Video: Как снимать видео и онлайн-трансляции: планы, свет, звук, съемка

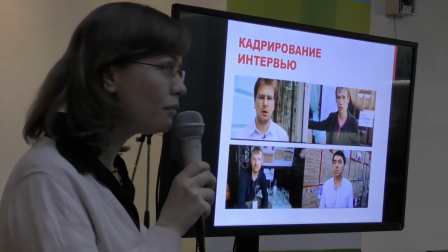[28:41]
И я начинаю вот согласно вот этой вот азбуке разных планов и точек съемок носиться вот так вот по кругу,
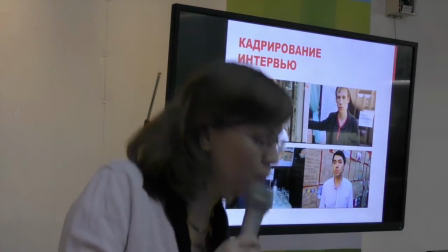[28:49]
снимаю, потом так снимаю, потом так снимаю, потом так снимаю, так вот камеру, потом глаза крупные,
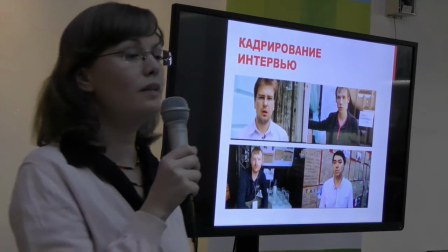[28:56]
руки, ноги, там, и куча деталей. Вот.
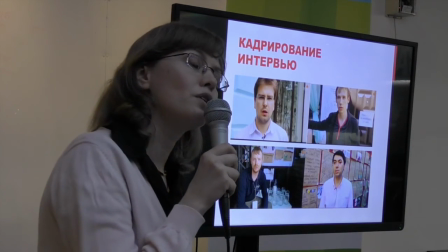[29:00]
Потом я монтирую этот ролик, а потом мне задают вопрос, а вот у нас там вот были дебаты.
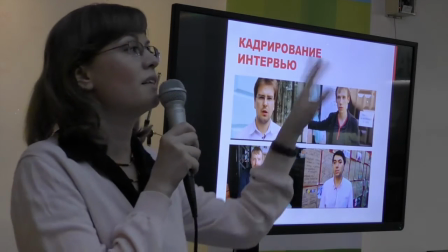[29:08]
И нам не нужны целиком дебаты, вот как я там с кем-то дебатировала, говорю, а целиком ничего нет.
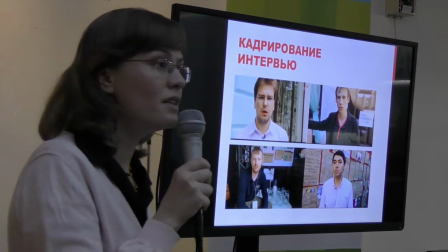[29:14]
Вот, пожалуйста, кусочки. Вот, это репортажная съемка. Соответственно, если вам нужно, чтобы все было от и до истории,
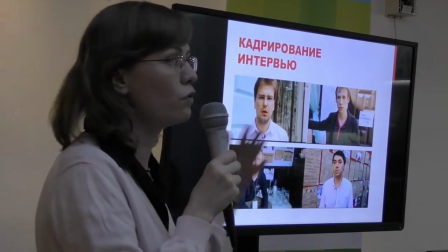[29:22]
потому что вы будете это пересматривать, расшифровывать или что-то делать на основании этого материала.
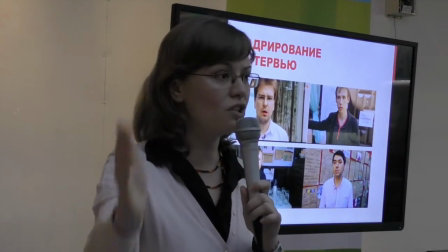[29:27]
Это значит, вот так вот камера стоит, и сидит человек и снимает все с одной точки от и до.
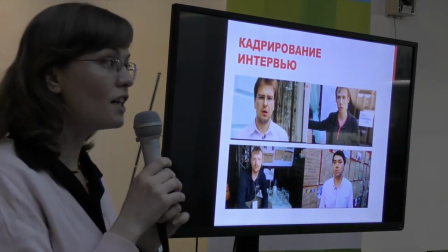[29:33]
А репортажная камера, она вторая.
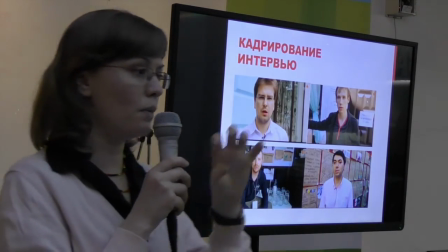[29:35]
То есть кто-то другой должен выбирать вот это огромное количество вот мозаику, которая потом станет материалом для вашего ролика.
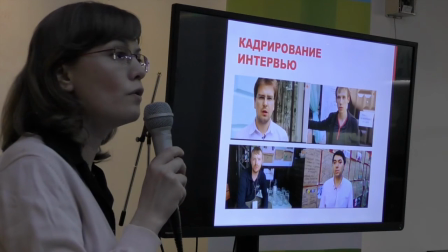[29:43]
Итак, значит, интервью. Соответственно, в этом ролике, кроме так называемого лайфа, лайф – это, ну,
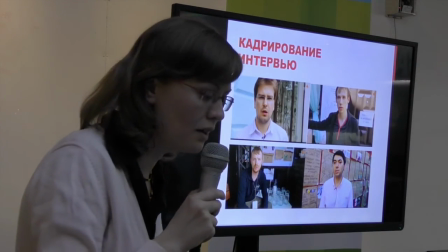[29:51]
собственно, все, что происходит, то, что снимается в, ну, здесь и сейчас, в режиме реального времени.
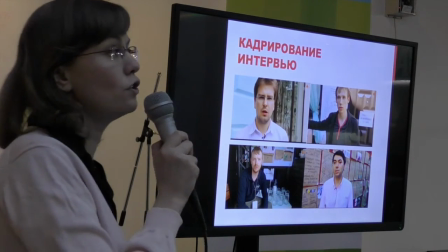[29:57]
Также вы, ну, рекомендуется взять какое-то количество интервью у людей, которые расскажут вам об этом событии.
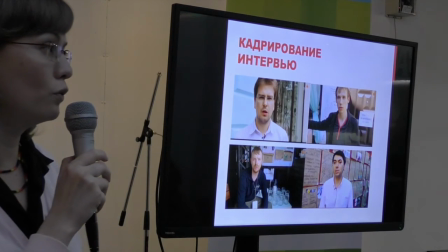[30:05]
Это могут быть организаторы, это могут быть участники, это могут быть приглашенные гости, но вообще все они что-то должны рассказать.
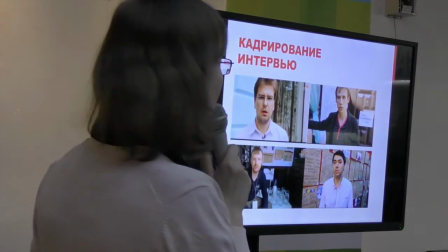[30:13]
Вот, собственно, пример того, как может быть кадрирована беседа с этим человеком.
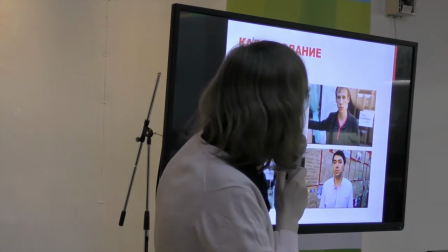[30:19]
Вот если вы обратите внимание, вот это, ну, практически уже сверхкрупный план, там голова чуть-чуть подрезана.
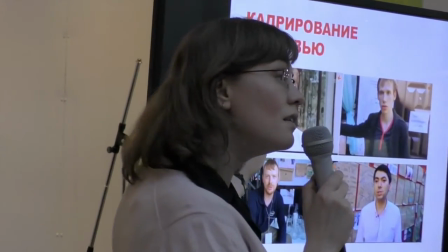[30:26]
То есть вот это организатор мероприятия, о котором потом я вам включу ролик,
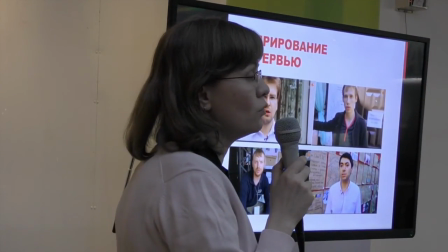[30:32]
Ростислав Валиджанин, и он говорит такие очень вещи, ну, как бы важные, и я нет, хотела взять его покрупнее.
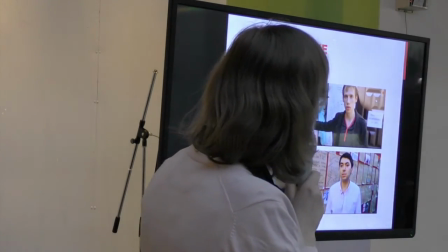[30:41]
Вот. Это разные участники, вот.
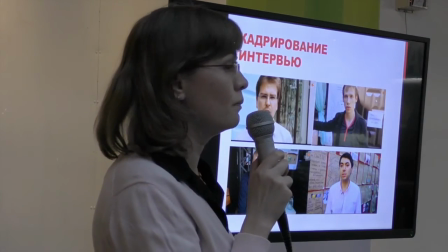[30:46]
Но это просто мероприятие, которое проходило в таком очень интересном месте,
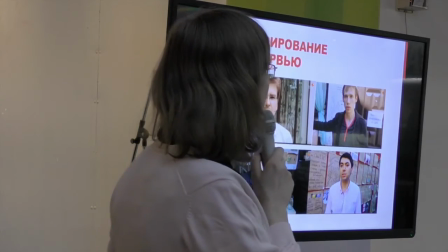[30:51]
в Ярославле, и там было просто, ну, просто прикольные фаны.
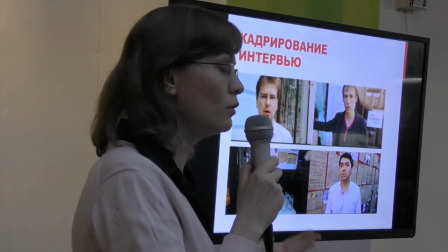[30:56]
Или фоны. В общем, вот когда вы снимаете героя, ну, вот берете интервью, надо следить, что там у них сзади на фонах.
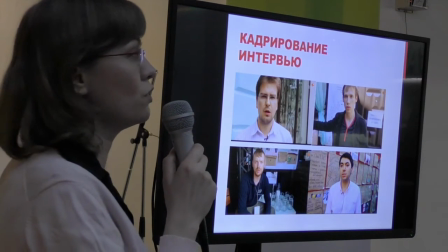[31:04]
То есть, потому что эти фоны, они тоже дают какое-то настроение.
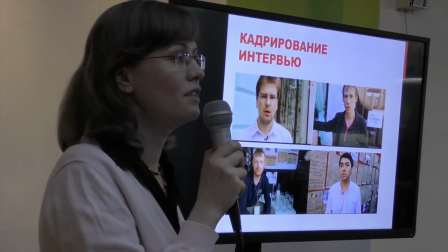[31:07]
И как меня учили в телешколе, когда ты снимаешь человека, у него в кадре должно быть одно ухо, два глаза.
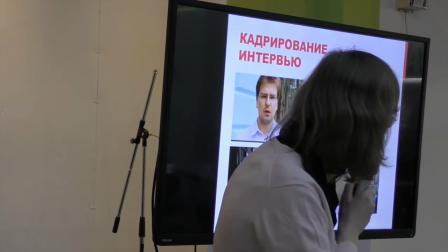[31:16]
Вот буквально какой-то человек, что мы видим, у него два глаза и одно ухо в кадре.
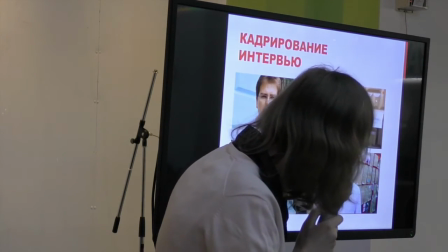[31:22]
Ну вот здесь немножечко более фас. Ну вот это тоже практически одно ухо, два глаза.
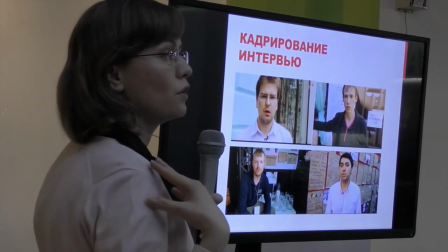[31:29]
То есть он немножечко как бы вот в полуоборот, вот чуть-чуть вот так вот, вот вы вот так вот отсюда снимаете, и он смотрит на вас,
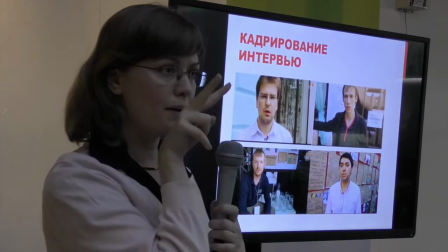[31:37]
и не прямо вот так вот в кадр, а чуть-чуть вот,
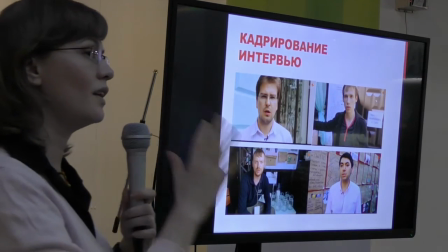[31:41]
и тогда есть, ну, как это ощущение легкости вот в этой беседе, но это такие вот, ну, прям совсем азы того, как вот правильно снять человека.
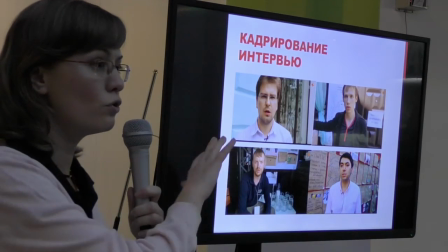[31:49]
На самом деле снять его можно вообще как угодно.
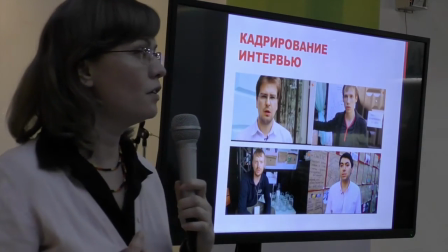[31:51]
Но я просто вам рассказываю какие-то классические приемы, вы можете их использовать, вы можете их не использовать, но просто как-то приятно, когда их знаешь. Вот, следующий слайд. И вопросы, о чем спрашивать человека, у которого вы берете интервью. Ну вот я здесь разделила на две как бы ключевые группы, это организаторы и участники. Вы можете задать эти три вопроса или какие-то другие, но вот кому не видно, просто я озвучу. Если организатор, как пришла идея, ну, того, что происходит, чего стоило это организовать, вот этот вот вопрос хорошо, такой как бы, ну, сразу бросает отвечающего какие-то воспоминания, если действительно это стоит усилий что-то организовать, но он может как-то вот интересно вам ответить. И зачем все это было? То есть, ну, ради чего вот это вот все? Вот вы столько сил потратили, а зачем?